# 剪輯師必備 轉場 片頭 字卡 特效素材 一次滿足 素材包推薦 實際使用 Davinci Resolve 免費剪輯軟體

Hi my name is Kai Ewan今天要來跟大家分享一個剪輯組合包那這個剪輯組合包裡面有包含LUT色彩風格檔然後有一些轉場特效一些音效還有一些神奇的字卡就是你平常剪輯會用到的東西裡面都有那這個組合包是公司直接免費提供給我
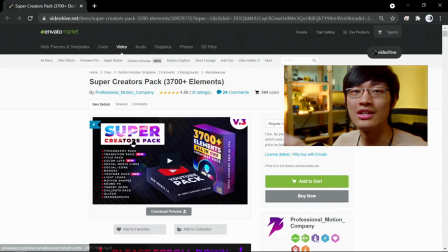0:17 讓我來跟大家分享的所以它其實是要付費但是我覺得它其實還蠻便宜的
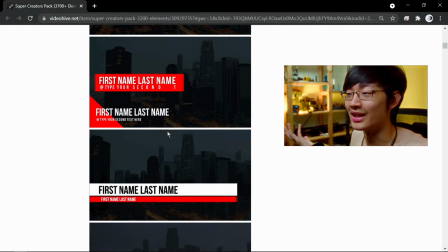0:22 你自己想想看如果你要當一個專業的騙師可能跟我一樣你想要剪一些影片然後來賺錢那你花一点这个小钱
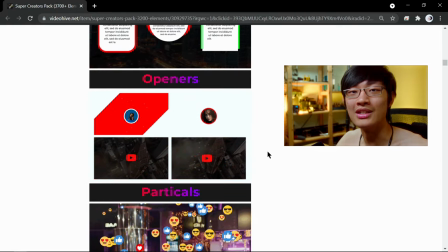0:30 这才一千块顶多两千块台币的东西你一支片你就赚回来超级快速你就可以让你的影片质感更好
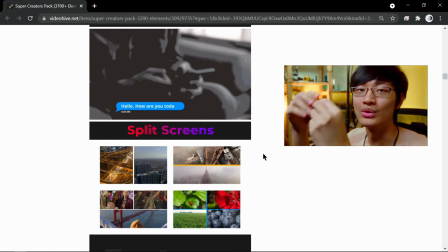0:39 更多效果而不用自己去DIY制作一些转场特效或者是你要自己做字卡之类的那些DIY的时间
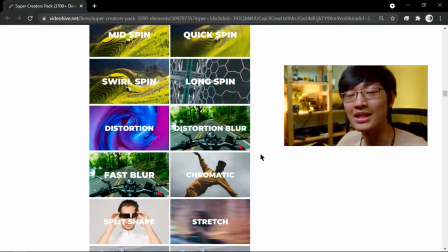0:46 你直接买这个你可以赚更多钱快速的提升那影片的品质你如果是一个小频道然后自己剪影片你不想要给我这种剪辑师骗师赚钱的话你也可以买这一个神奇的组合包因为它可以快速让你的影片增加质感然后你的字卡那些你也都不用烦恼你也不用付费什么订阅制的东西你直接买完你就可以用一辈子超级赞好啦 那我们就直接来开始
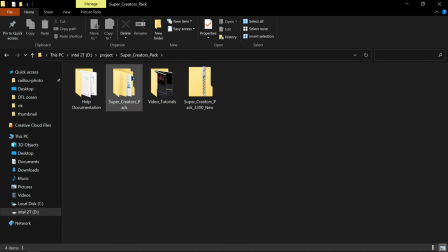1:13 跟大家分享这套神奇的组合包那如果买了这个组合包你就会收到像这样的东西然后里面就会有你的色彩风格档
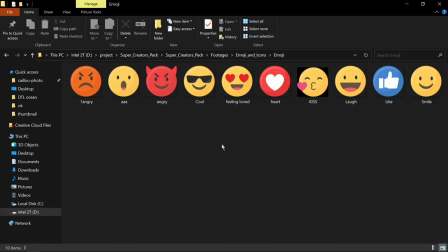1:20 各种神奇的绿镜颜色都在这边然后你的emoji各种的logo還有我們各種轉場glitch的效果
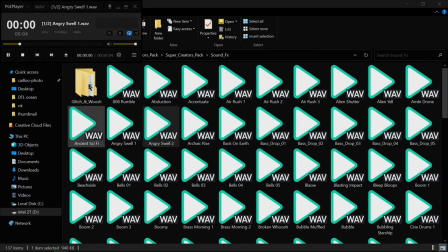1:27 還有各種鏡頭迅光的效果還有各種效果音後面這兩個資料夾就包含了一些模板有一些效果跟我們的轉場特效那後面這兩個資料夾就只限於用在我們的達芬奇免費剪輯軟體裡面如果你要用到其他的剪輯軟體的話可能就沒有辦法這裡面還有很多很多的字體可以讓你來商業使用只是大部分都是英文如果你想要中文字體你不要再去網路上插中文免費字體下載那些东西都非常非常危险你不小心你就会犯法然后你就会赔很多钱如果你想要有更多中文免费字体的话
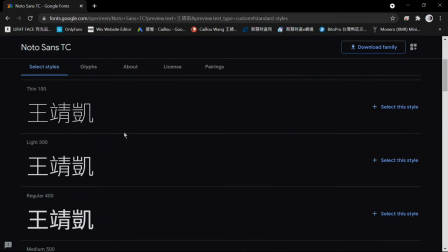2:00 你可以直接去Google然后下载一些免费的可以商业使用的中文字体避免你触犯任何的法律接下来我们就直接进我们的达芬奇来跟大家分享这些组合包到底如何灵活使用
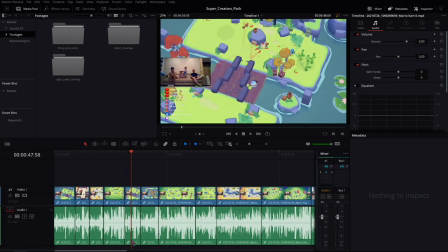2:12 我们现在这个时间走的是一个已经剪辑过的游戏精华片段我们就可以直接用我们的组合包然后来增加一些效果
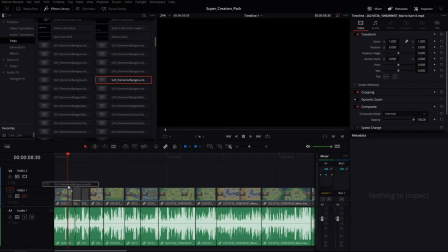2:20 让这个影片更加有趣像我们想要快速增加一个片头我們就增加一個背景圖層我們就隨便增加一個標誌進來
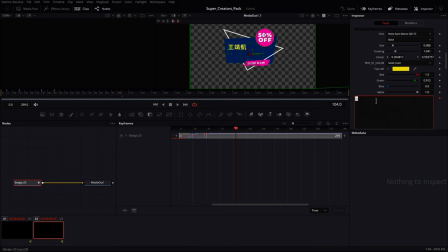2:27 簡單打入我們想要的文字然後來調整一下我們的顏色
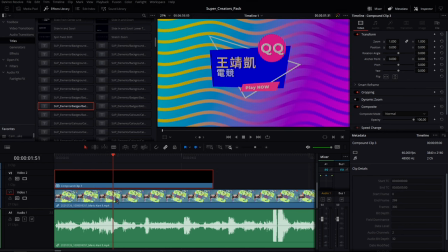2:31 我們就快速把我們的片頭伸出來了完美像片頭結束這邊我覺得有點突然
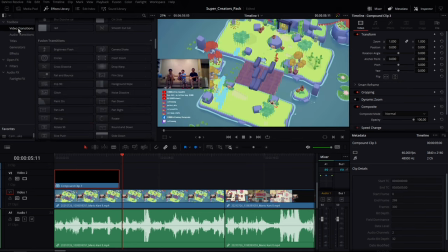2:36 我想要加個轉場效果我們就簡單的到我們的Video Transition我們就可以快速來尋找一下我們想要的轉場效果
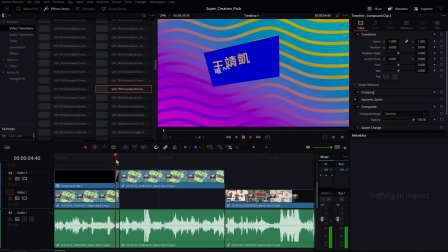2:44 我們就把我們想要的效果直接拉到我們的時間軸我們就可以直接來使用看起來就像這樣子Woooh
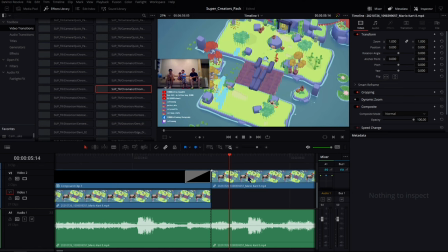2:52 Yeah我们流畅地转到我们的游戏精华片段当中
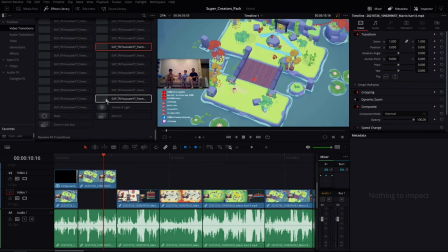2:56 我们有超多各种不同的转场效果可以让你随心随意地加到我们任何片段让我们在片段跟片段中转换更加流畅那我想要让大家知道我们到底在玩什么东西所以我想要来加个标题
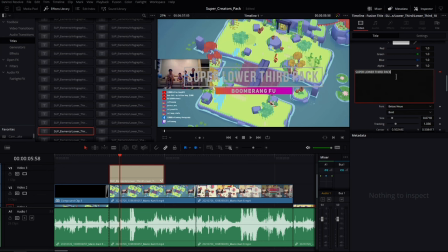3:09 我们就简单地把我们的文字拉下来然后来修改一下我们的文字内容就像这样子我们就可以轻松简单地加入我们的小小标题在我们的影片当中如果你想要在右下角或左下角加上一些社群媒体的资讯的话你也可以轻松的加入
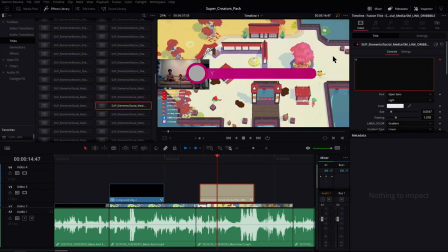3:24 轻松的拖到时间轴修改一下资讯调整一下我们的大小跟位置
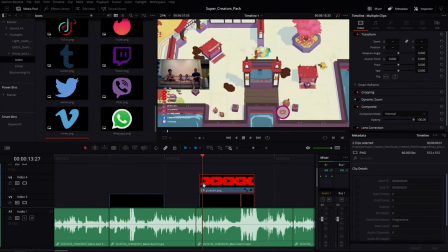3:29 然后把我们的社群平台logo直接拉进来我们就可以简单在右下角增加我们的社群平台资讯
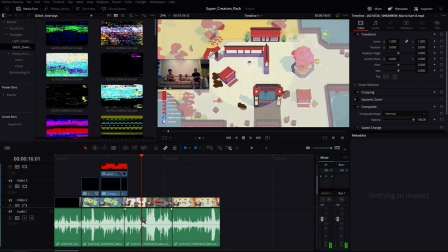3:36 那我想要在这个神奇音效出现的时候增加一些神奇的效果像是我们电视机故障的效果我们就可以简单的把我们的片段拖下来
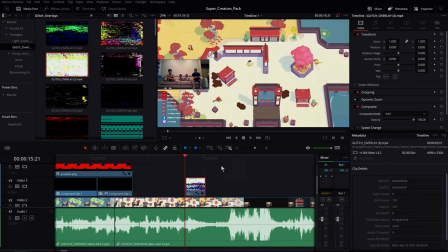3:46 裁减一下我们要的长度调整一下我们的重叠方式我们就可以简单的做出一些酷炫的效果